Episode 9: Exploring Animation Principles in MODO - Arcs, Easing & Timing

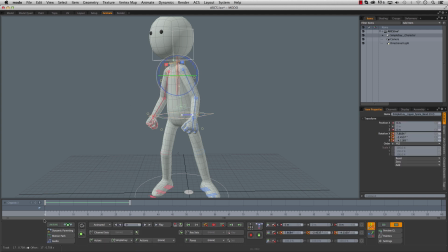So I'm going to grab the middle of the chest here, same thing, motion path, add motion path. Oh, it's down here. So I'll set the draw scale down, put the keys up to whatever, and keep it on.
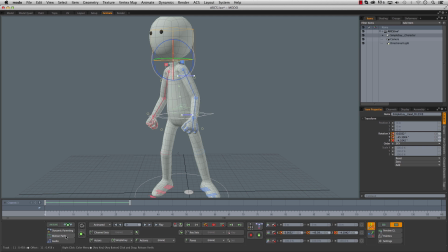And then for the head as well, select the head, motion path, add a motion path. Have to refresh this to get it out. The draw scale at the bottom here is getting cut off, and then I'll just drag this out and keep that to on.
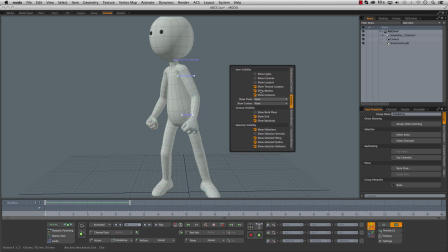I'm going to turn off my locators for a sec. So now if you look, you can see what's happening here. We've got these 3 pieces animating.
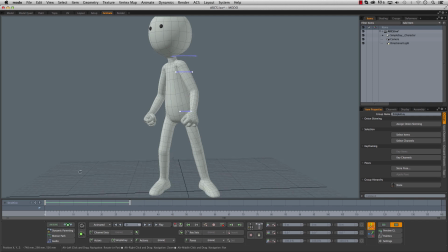And that's pretty cyborg. That's a pretty unnatural motion. And when you first start out in animation, you'd be tempted to do this because, you know, he's looking here, he's looking there, and what's wrong with that? This is one of those places where you need to throw in some arcs. So we're going to go to the middle here. I'll turn my locators back on.
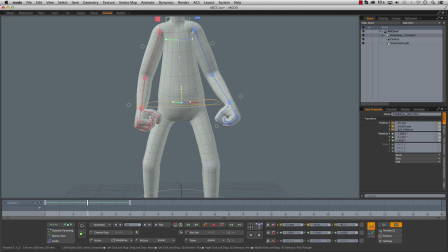If I select the hip control here and push this down, you start seeing we get a little bit of an arc in here.
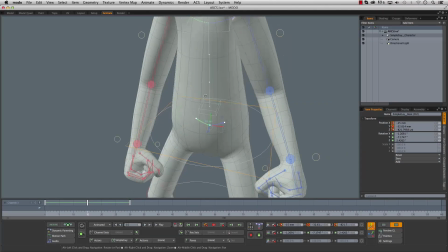We're also getting it in the top now because this is just getting pulled down.
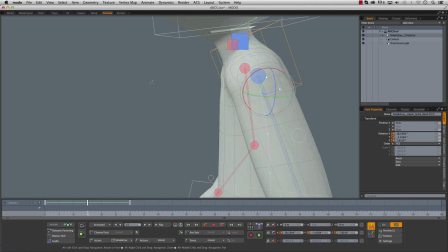I'm gonna rotate this a little bit. You can see this has got a nice arcing motion now from the top.
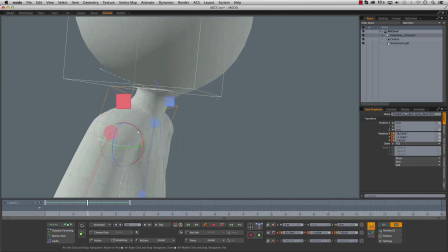And the head has a little bit of an arc on it now as well because we've pulled the body down.
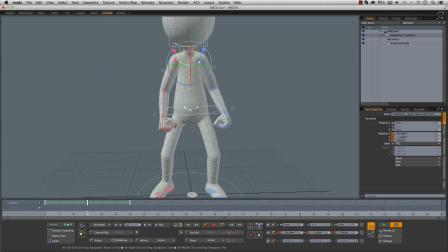Now, even with an adjustment as subtle as this, the motion will feel a lot more organic. So I'll turn this off, turn off the locators. Now watch what happens when he looks over.
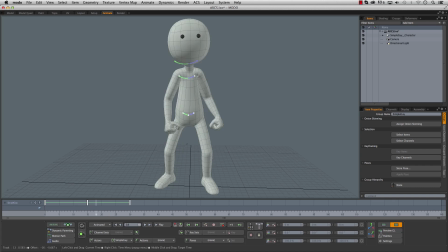It's a very subtle thing, but it's a very human thing. It makes everything feel more realistic. Like, do we move this much? Maybe not. But we definitely don't move straight.
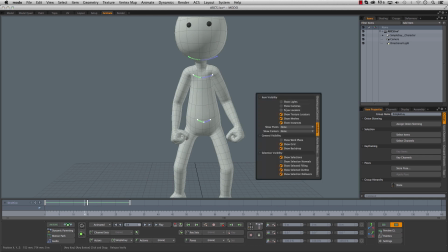So I'll bring these back. We can keep messing with this.
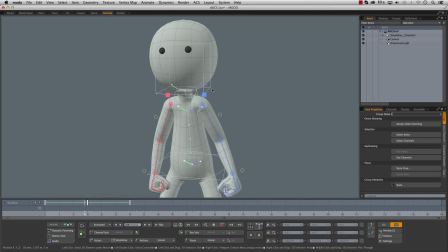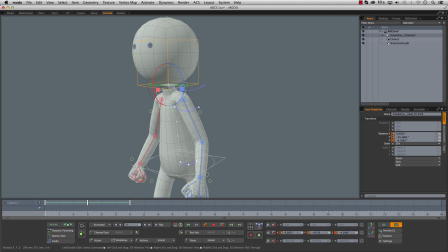Okay, there.
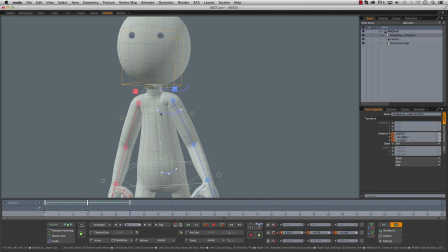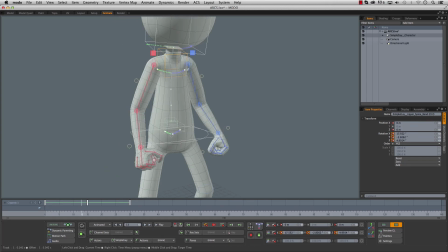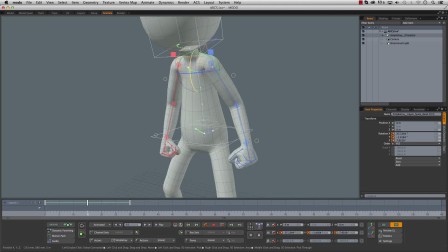Push them down even more. This motion path tool is really good for this sort of thing. Oop.
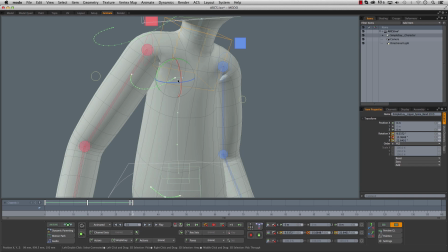See, I blew it there. I went one key past, so that's not good.
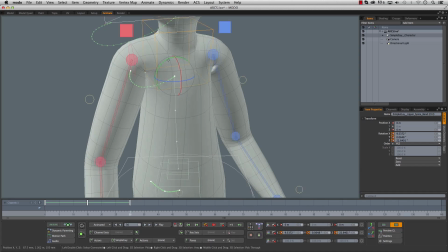So we'll delete that. Go back a frame. Now we'll do it. You can see we're stretching out our arc there.
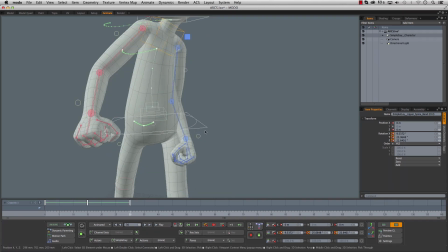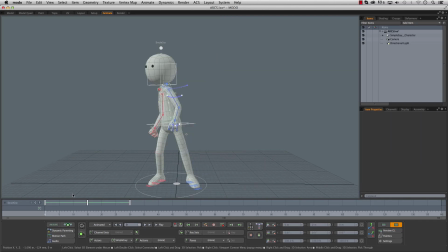There we go. This is one of those things you would never think to add an arc into, so looking left to right. There you go, just with that little subtle motion. There's no offsets in this or overlaps or anything like that,
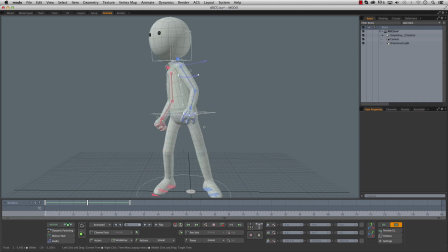but you can see how much better it makes the motion just by throwing in some arcs on the body parts.
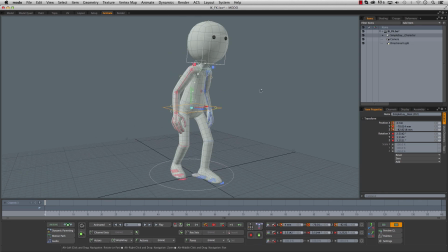Okay, so up until this point, pretty much all our stuff with Simple Guy has been done with FK, which stands for forward kinematics. That's the rotation of the joints, kind of like a stop motion puppet.